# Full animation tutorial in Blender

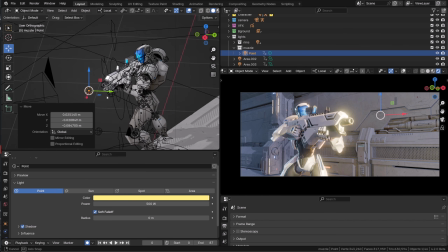1974s
Give it a bright color, a pretty intense power. I'm using a power of 500.
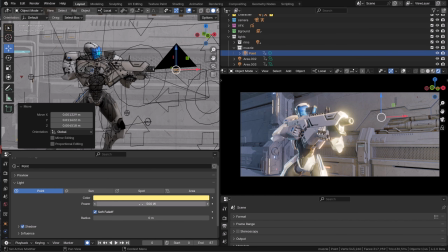1981s
And basically what we are going to do is to animate the power value.
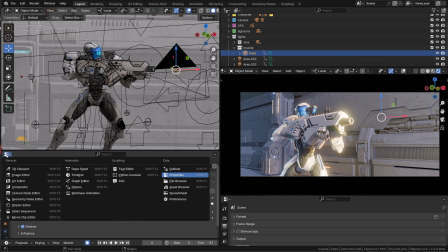1986s
So I will press I on the power to insert a keyframe. I will then open my timeline and I will simply key this light every time I see a muzzle.
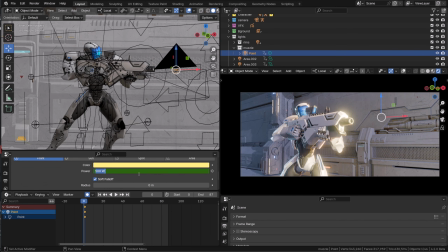1998s
You can select the keys and press T to switch them to constant, use a value of 0 whenever there is no muzzle, and use a value between 0 and 500 whenever you have a muzzle flash.
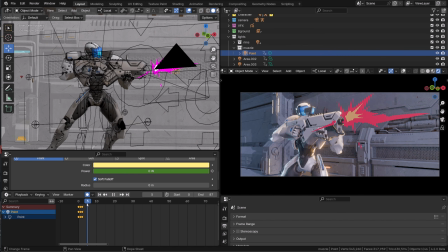2013s
The idea is not to use always the same value again to create visual variation.
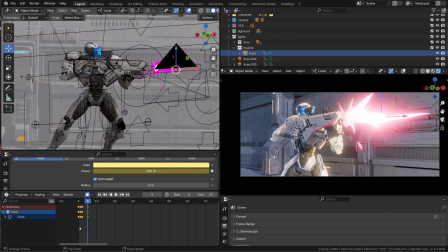2019s
I'm basically using the drawing of the muzzle flash to say, okay, this is a small muzzle flash, so I will use a lower value.
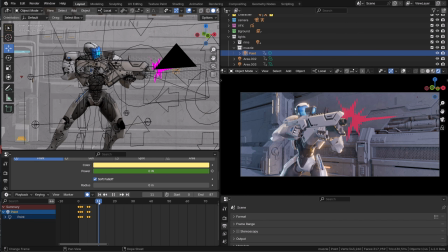2028s
And if it's a big muzzle flash, I will use a pretty high value.
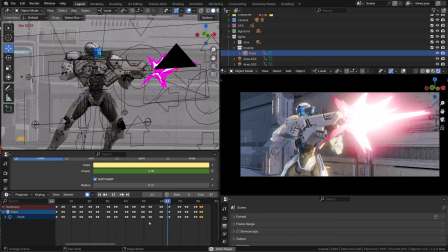2033s
And this is how it looks once I keyed all the values. Right now, everything is in focus in our render.
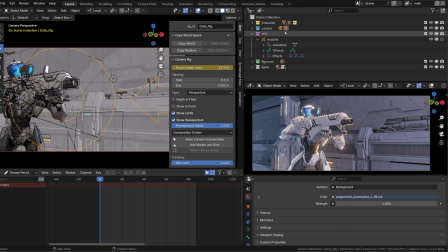2041s
What we can do is select the camera object, go on frame 0 where we key the different options and enable depth of field.
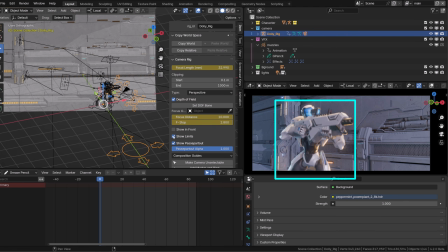2050s
As we do so, we can see our character is super blurry. He's simply out of focus. In your camera option, enable show limits. And now you can play with the focus distance and you see this yellow cross.
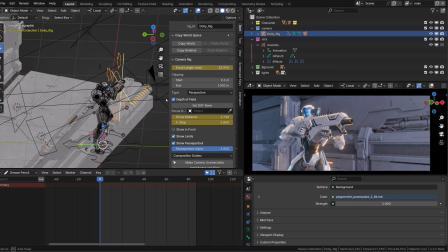2065s
This is the focal point of the camera. So I will place it more or less on the gun.
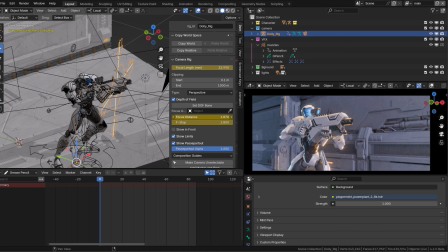2070s
And now our character is in focus while the background is slightly blurred, creating a more filmic style.
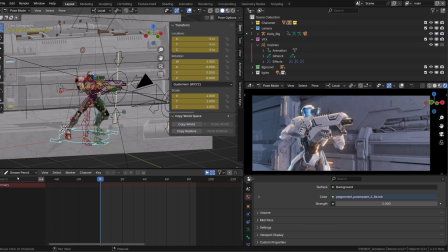2078s
Adding some camera shake will definitely improve our shot. To do so, we'll simply add some noise to our camera's root.
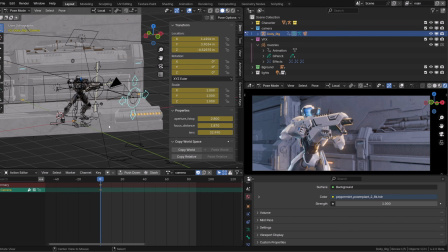2085s
Open the action editor, then select the camera and select the camera route.
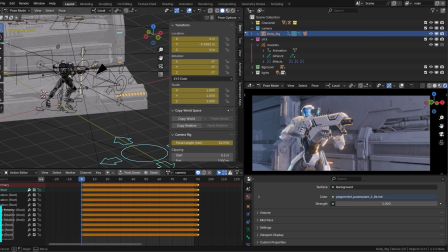2091s
We don't need all those keys, so we can get rid of all the channels but the location channels. Press Ctrl Tab to switch to the graph editor,
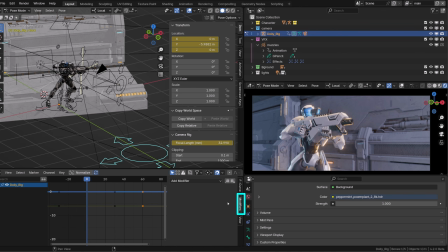2101s
and in the Properties panel, we can go to Modifiers and add a noise modifier. If I now play the animation, you can see that the camera shake is super strong. So we need to radically reduce the strength. I will try 0.1, and it already feels way better.
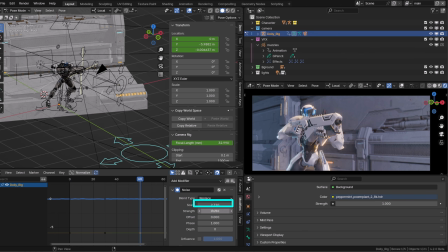2118s
I will try a value of 0.05, and then I will copy the modifier. Right now only the z-axis is modified. I will select the y location and I will paste the modifier. When you're duplicating a noise modifier, it's important to offset its value.
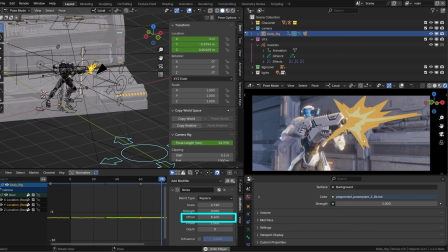2137s
This way the different location channels won't be moving in sync and you will get a more natural noise. Simply repeat the process for the x-axis and we're good. If you feel like there's too much noise, tweak the noise modifier, or you can deactivate one of the channels or deactivate them all if you want.
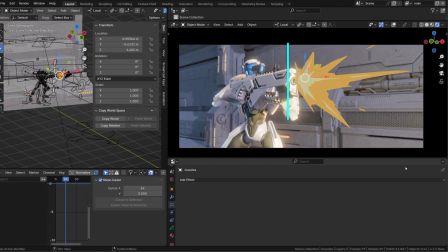2157s
We could do the compositing directly in the 3D viewport, basically adding filters onto our grease pencil object.
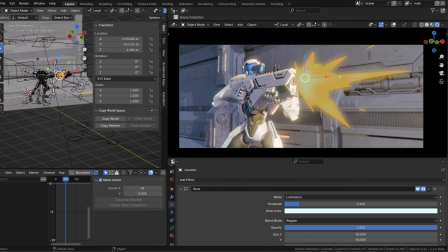2165s
The glow filter is my go-to.
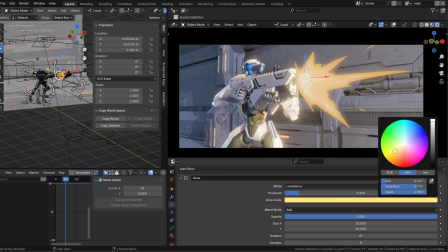2168s
You can choose the color, you can choose the blending mode, and it works like a charm when using sRGB color space.
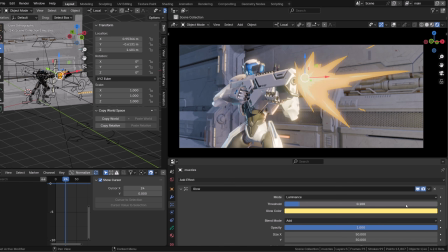2175s
But here we're using Filmic and it feels a little toned down. So we could duplicate some of the layers, switch them to add to make the colors brighter and more powerful.
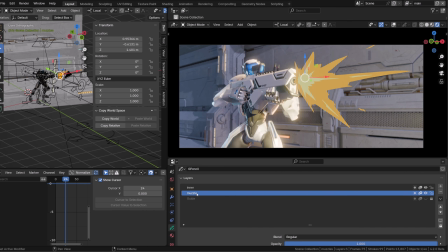2188s
But when mixing 2D and 3D like that, it's very hard to control the colors of the grease pencil object.
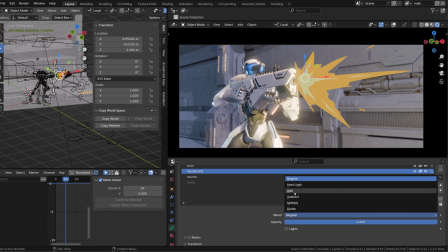2195s
So what I prefer to do is to do my compositing in After Effects.
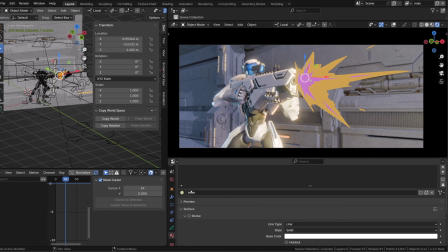2200s
So I will give easy to identify colors to my grease pencil object and I will render it on a separated layer basically.
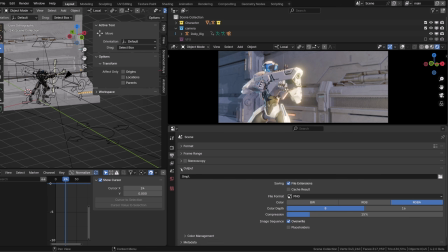2209s
First I will disable my 2D VFX collection. Under my output properties I will make sure that I'm using PNG.